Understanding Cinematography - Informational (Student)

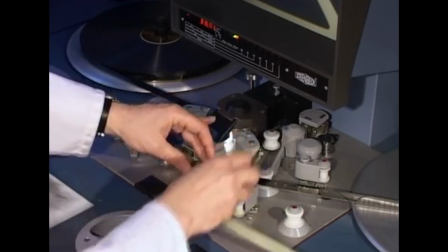Hello and welcome to this short educational film.
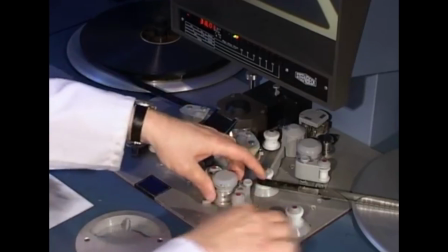Today we'll be talking about cinematography, helping you get a better understanding of cinematography and fleshing out some of the more intricate parts of camera operation.
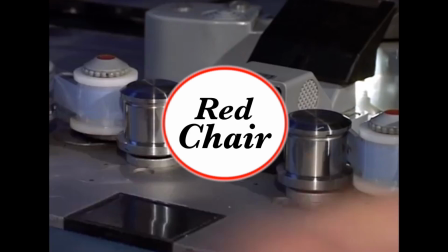We'll be referencing many of RedShare student-made films in this video, and all of them can be watched on the RedShare Productions YouTube channel.
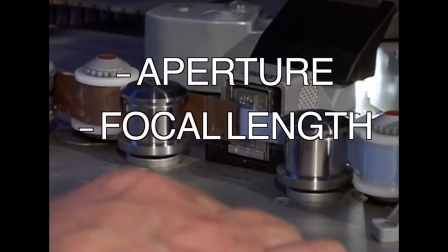To begin with, we are going to discuss aperture, focal length, and depth of field, three subjects that are very closely connected.
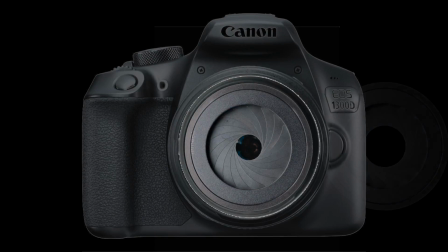An aperture ring is situated on the lens of a camera, and can be widened or contracted to change the aperture size.
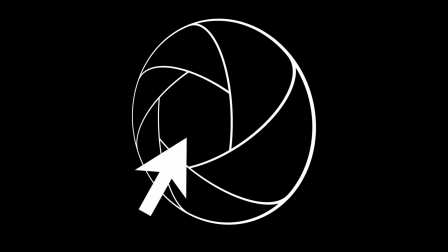The aperture itself is the hole situated in the center of the aperture ring, which allows light to pass through it.
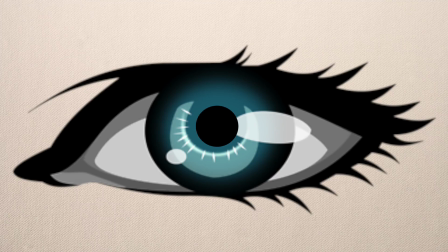Apertures can be described in relation to the human eye, much like many other parts of a camera. In this case, the aperture parallels the pupil.
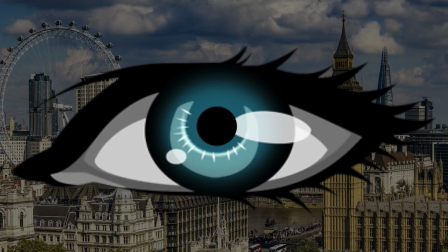By expanding or shrinking, it will allow more or less light to enter the retina, thus changing the brightness of our perception to more appropriately see our surroundings.
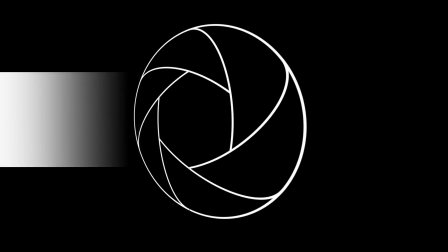This process is very much the same for apertures.
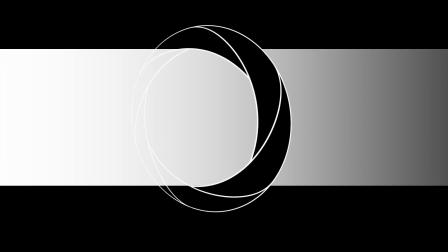Making use of different sizes of aperture allows the camera operator to decide how much exposure they want their film to have, to either brighten or darken an image.
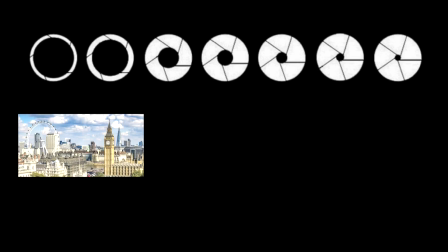Larger aperture sizes will create a brighter image, and a smaller aperture size will create a darker image.
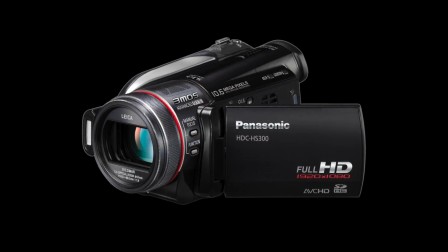There are many things you can do to balance out aperture size with the camera's actual light intake, such as the ISO and shutter speed, which could also affect the camera light intake.
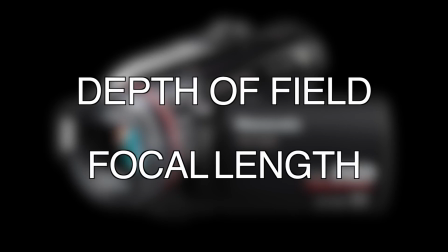Aperture also has an effect on the depth of field and focal length of a camera. Depth of field is also similar to the human eye.
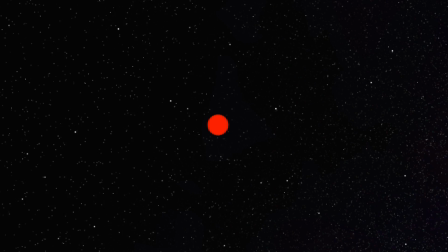Notice that when you look at anything at all with your eyes, you are only ever able to focus on one thing anywhere in your vision. You can still see the things surrounding it, but everything seems slightly blurred. This is because your eyes are constantly changing the focal length of your eyes to match the distance of whatever it is you are looking at. In cameras,
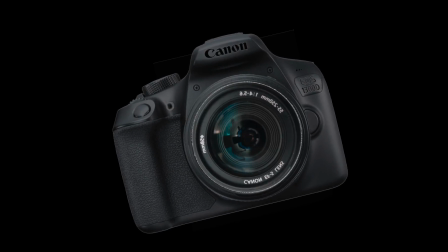this isn't as forced, meaning it can be changed, enhanced, and used to the advantage of the camera operator to create a more sharp or more focused image.
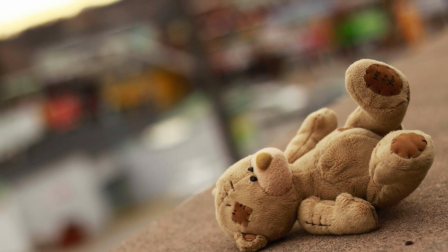Creating a high depth of field requires a higher f-number. But if you're new to this whole thing, you're probably wondering what is an f-number.
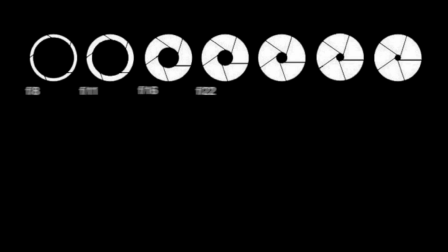F-numbers, otherwise known as the aperture stops, are the terms used in the calculation of focal length and depth of field.
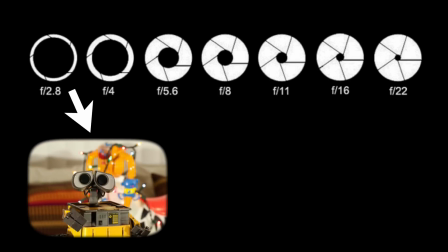A larger aperture will create a lower f-number, which will create a wider depth of field, meaning more things can be in focus at once in an image.
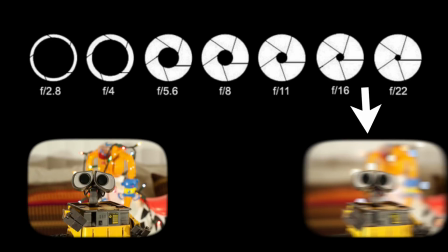Then vice versa with smaller apertures, they create higher f-numbers, which create far more narrow depth of field, and creating a very sharp layer of an image while blurring out the rest.
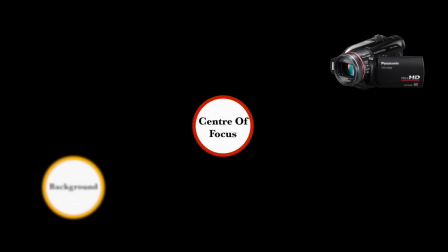Center of focus is the point or distance at which the camera will be focused on the most. It is calculated using the focal length. Many different things can have an effect on the focal length, such as the zoom of the image, the f-numbers, and the aperture.
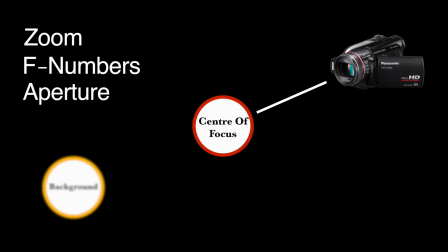Basically put, the distance from the center of the lens to the point of focus is the focal length.
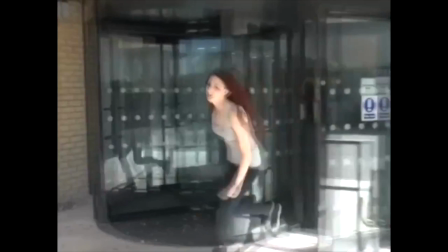The next section of this video is going to be about the different types of camera shots, as well as camera angles and camera movement.
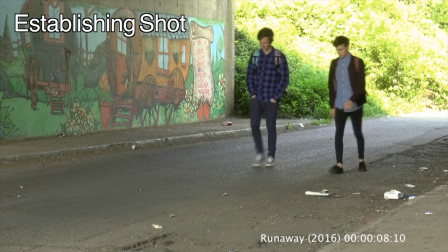An establishing shot is used to set a scene, and should be used to introduce a new location.
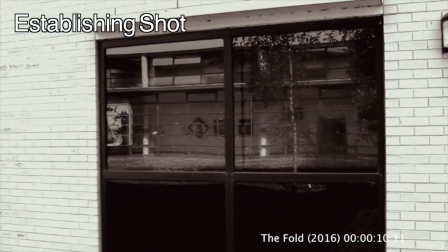This gives the audience an idea of the place, and the time of when the film is based. It can be used to show the outside of where a scene is taking place, such as a house or skyscraper.
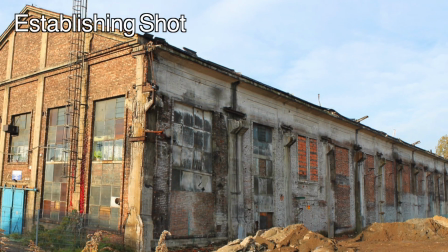For example, if we open a scene with an establishing shot of a warehouse, and then cut to a dark room,
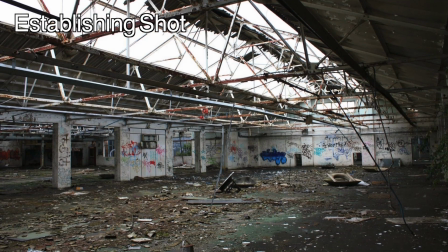then the audience comes to an understanding that the dark room is inside the warehouse shown at the start of the scene.
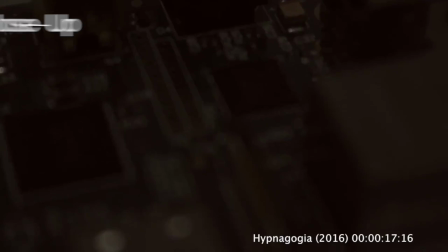An extreme close-up is created by placing a camera very close to something.
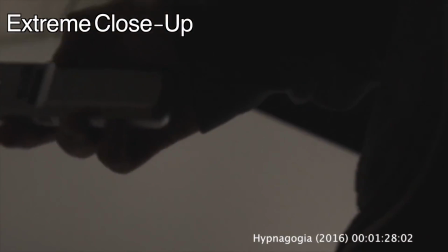This type of shot is used to create emphasis on emotional objects in a scene, and also helps the audience see the detail that would have been lost in wider shots.
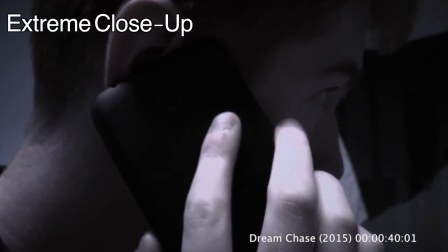For example, an extreme close-up on someone's eyes could show which direction they are looking and their current emotional state, such as being happy, alert, or scared.
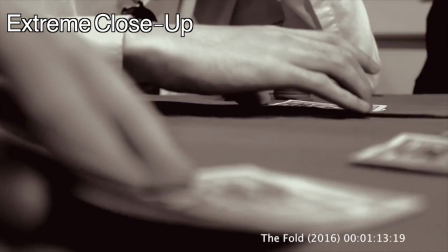Alternatively, it can be used for showing smaller objects in a scene, say for example the words that someone is writing down on paper.
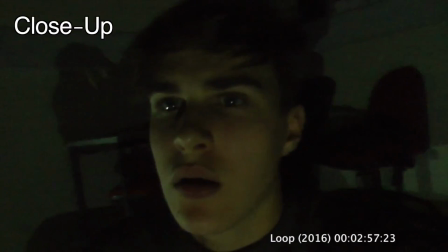A close-up is a slightly more zoomed-out version of the extreme close-up. It is used to show an object or expression of importance such as a person's face.
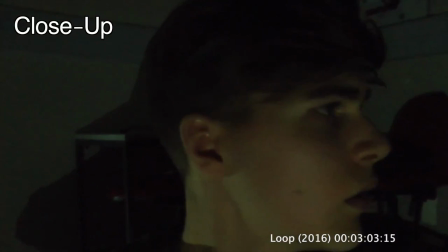Most of the time, the larger background in these shots becomes obscured, showing mainly just the object in question.
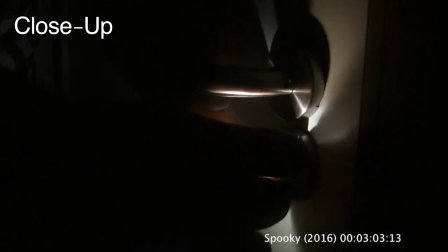For example, this could be someone's face as they react to something they just had to witness, or an object in someone's hand as they make use of it.
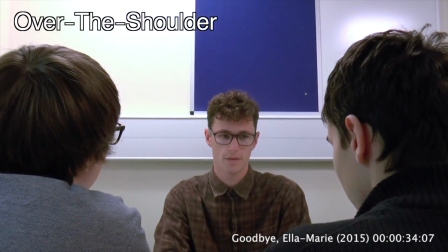An over-the-shoulder shot is created by placing the camera just behind someone's shoulder and facing it ahead or behind of them.
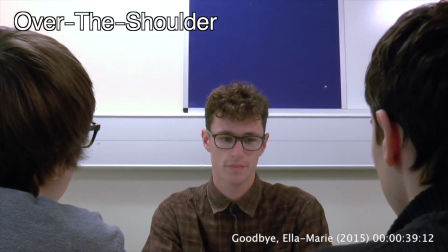It is used to show the scene from someone's point of view, but at a slightly different angle for what they're actually seeing.
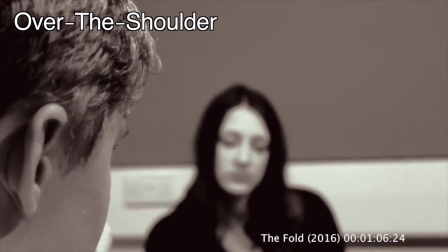You can imagine it almost being like a third-person point of view.
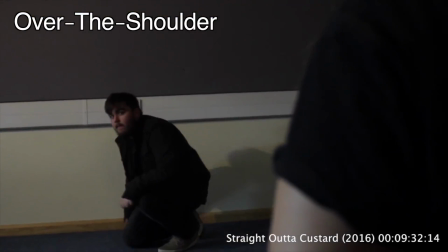It generally shows what the character is looking at, and is very useful in one-to-one conversations in movies when you want to see what the other character is saying.
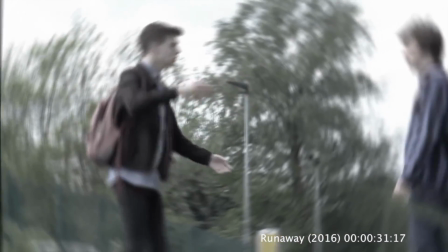A point of view shot shows what the character is actually seeing.
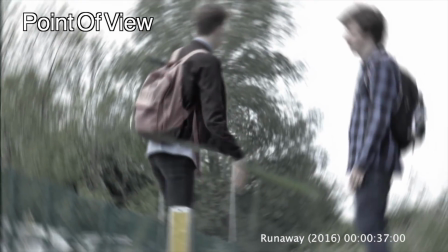This shot makes the audience step into the character's shoes as if they are part of the film. Unlike an over-the-shoulder shot, this shot shows the world through the first-person perspective.
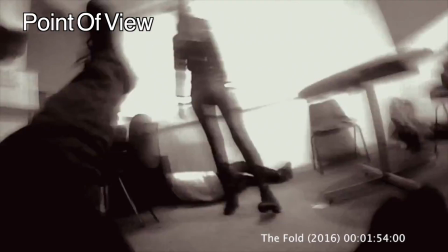It allows the audience to literally see through a character's eyes.
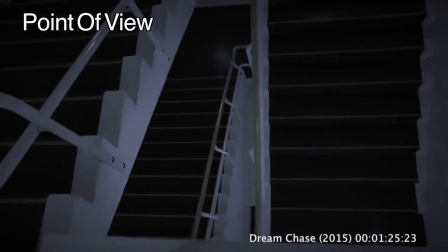For example, during many horror movies, the camera sometimes switches to the perspective of a character to heighten the tension of the scene.
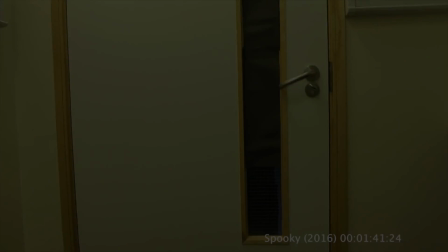If a character is being hunted, then so are we. A mid-shot shows a person from their head to their waist.
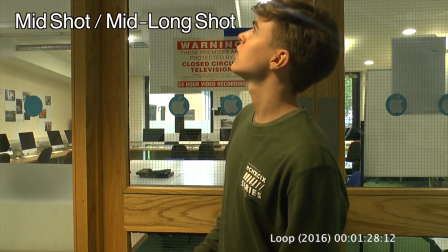It is often used during conversation or when a character has to express something using not only their face, but their body as well.
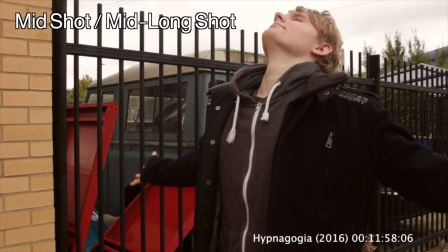This is used in situations such as when a character would throw their hands in the air, or put them on their head in an emotional expression.
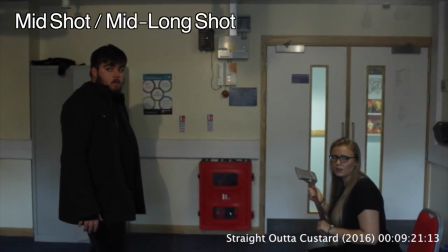It can also be used as a way to emphasize a character's presence in a scene, depending on the framing. The shot is very good for when you want to show someone's importance.
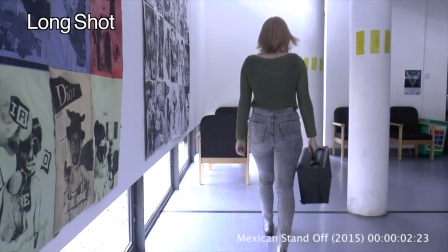A long shot includes the whole body of the character. It is used to show both the characters and the background.
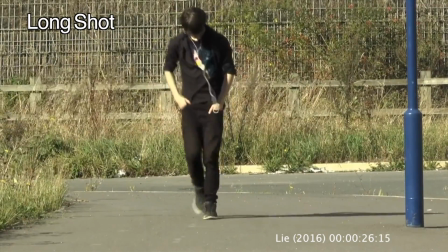This helps to give an understanding of who the characters are and where they are in that scene, while still showing the general character movement and expression.
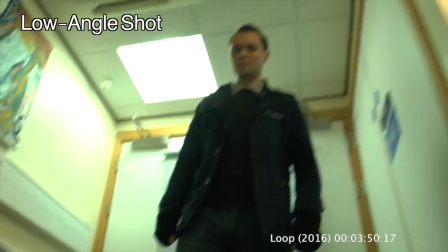A low-angle shot is placed slightly lower than the character, looking up at them. This causes the character to look more powerful, more in control, and significantly more intimidating.
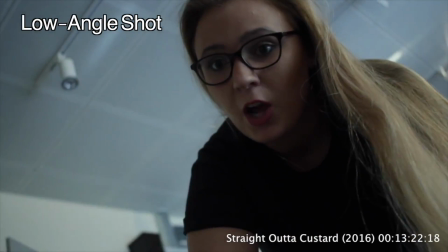It can be used to demonstrate the power or dominance of a character in the scene, or to make another character seem small in comparison.
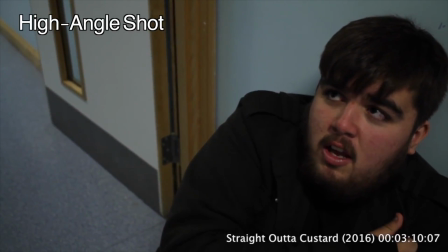A high-angle shot is the opposite of the low angle, in that it is placed much higher to make the character look weaker and more vulnerable.
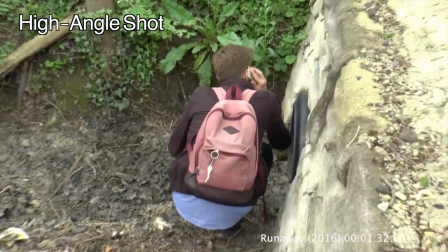The higher angle makes the character look smaller in comparison, and thus much less threatening.
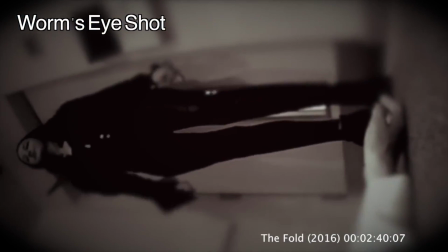A worm's eye view is a far more extreme version of the low-angle shot. It shows the scene from the lowest possible point on the ground and looking up.
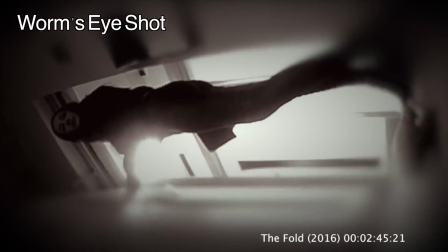Its use in cinema is rather infrequent, but it still serves as a use to make the scene look a bit more stylish. A bird's eye view is a shot taken directly from above a character. This is usually done with a crane or other device used to gain a height advantage.
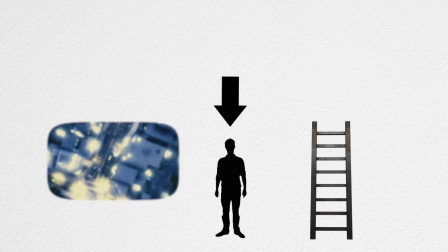It can also be used as an establishing shot, or can be blended with other shots using camera movement to create that kind of scene introduction that usually only establishing shots can accomplish.
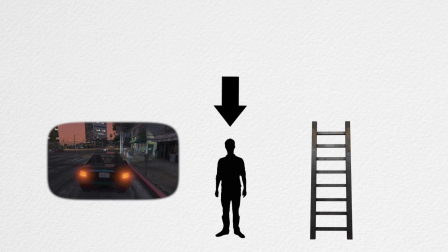Speaking of camera movement, before moving on, we'll talk about the movement of the camera.
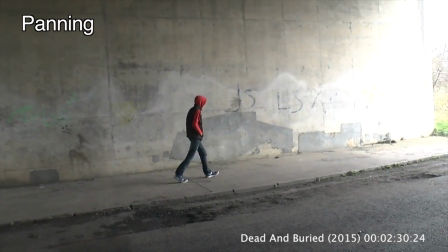A panning shot is where the camera rotates on the spot to change the objects of focus in the scene, or to maintain the view on someone as they move around the shot.
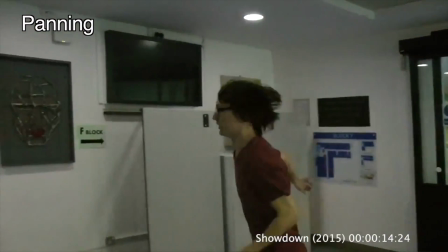This can be used to follow people or objects as they pass by the camera.
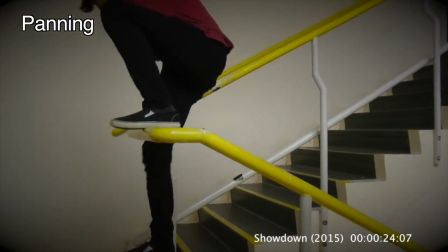For example, if a character is sprinting down a pathway, as they approach the camera and pass by, the camera could rotate to show them continue sprinting away in the opposite direction.
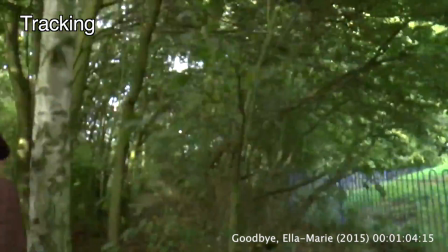A tracking shot tracks characters or objects by following them in backward, forward, left or right movement.
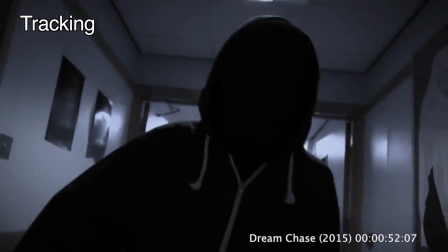The effect of this camera movement is that it creates a sense of danger, or can be used for a stylistic effect.
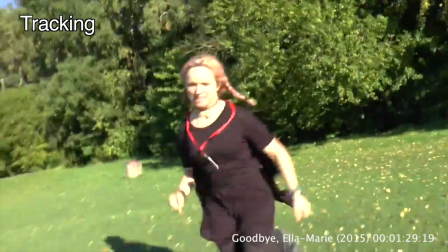For example, a person is running very fast from one end of a field to the other. The camera follows behind the person, making the scene very tense.
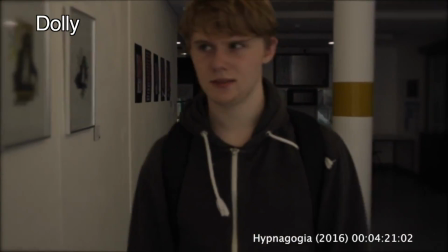A dolly shot has the camera moving on a platform forwards or backwards. This rig allows the camera to move easily on a set of wheels or tracks.
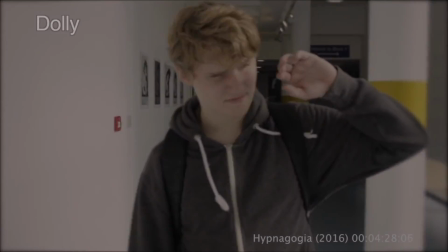This creates a shot with no shakes and is more fluent in its presentation. A zoom shot is where the camera is static, but the image grows or shrinks.
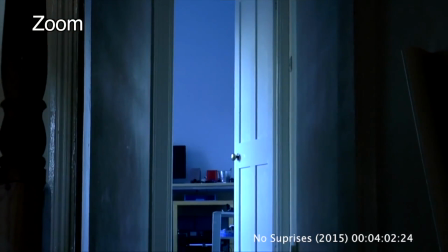It is quite simple to create. Simply zoom in using the camera zoom function or during post-production.
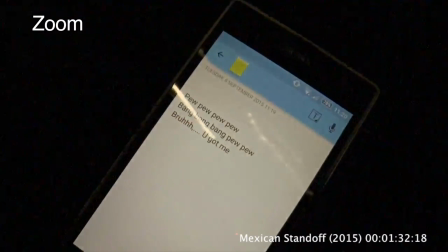You see this a lot in interviews when an interviewee is preparing to give a meaningful or emotional response.
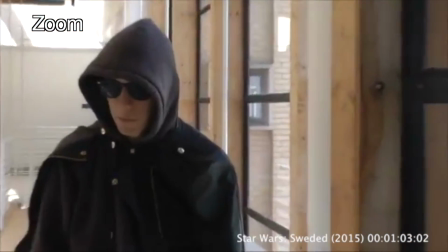The camera does this to capture every ounce of emotion and expression as possible without compromising the shot.
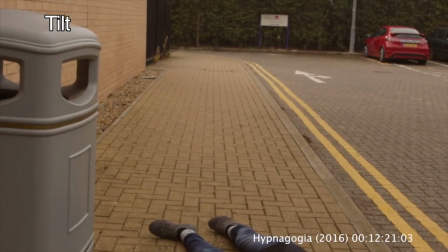A tilt shot follows the person or object looking up and down. This can be used to follow someone walking up a flight of stairs, for example, what you're seeing on screen now.
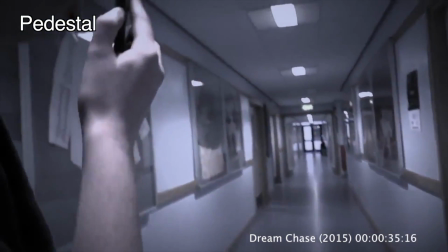A pedestal shot is when the camera is picked up or put down on the ground, manually or using a pedestal rig.
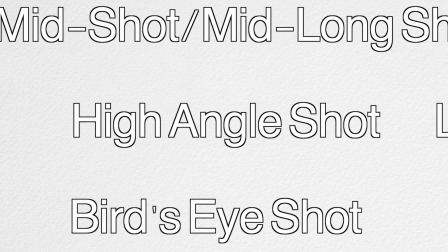That's just about everything you need to know about cinematography and camera shots, but let's move on to the more technical side, with frames.
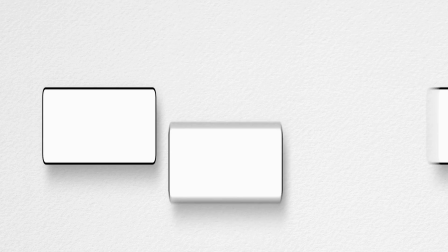Video is shown in frames, with each single frame representing one single image.
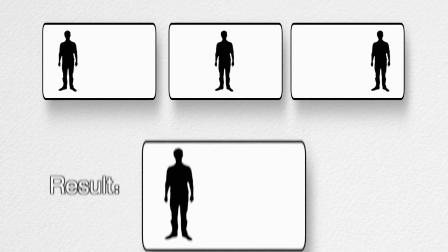When you view a sequence of frames with consistent timing and movement,
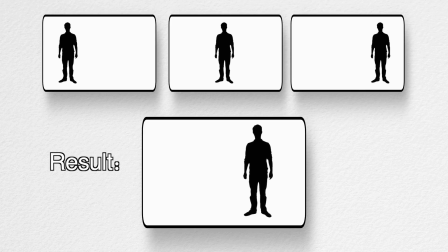it can trick your brain into seeing it as actual movement, not just the changing of pixels on a screen, one after the other.
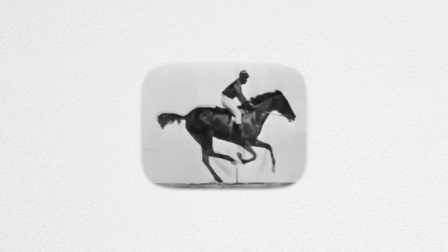However, in order to effectively conjure this trickery, there has to be some consistency between the frame rates.
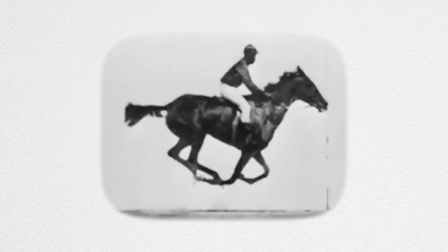Thus, we have the different standards.
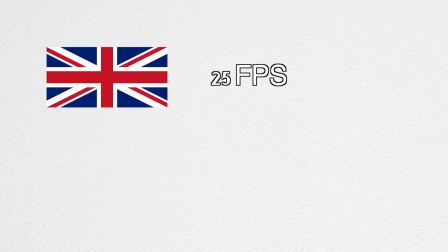Here in the UK, we have 25 frames per second, 25 still images being fired with a new one added every 0.04 seconds to create the illusion of movement.
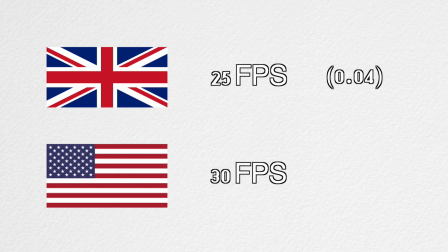In the United States, they use 30 frames per second, which equates to a 0.03 millisecond delay. And while the technology isn't quite there yet, video gaming systems are stretching their frame rates out to 60 frames per second for home consoles,
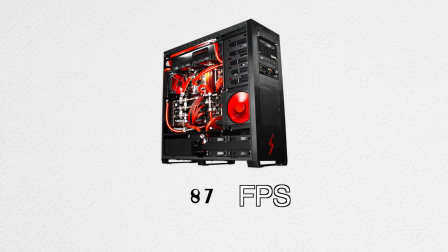and are limitlessly climbing higher on specialized gaming computers. So now you know what the frame rates are, and where we use them, but there are a few more intricacies than one might originally think.
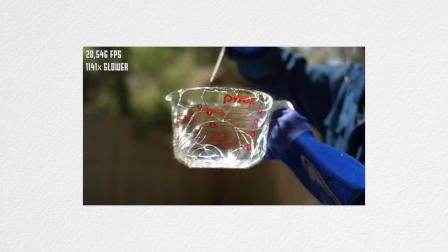Slow motion cameras are a wonderful tool allowing us to capture video footage at a speed faster than any human could possibly observe with any level of clarity.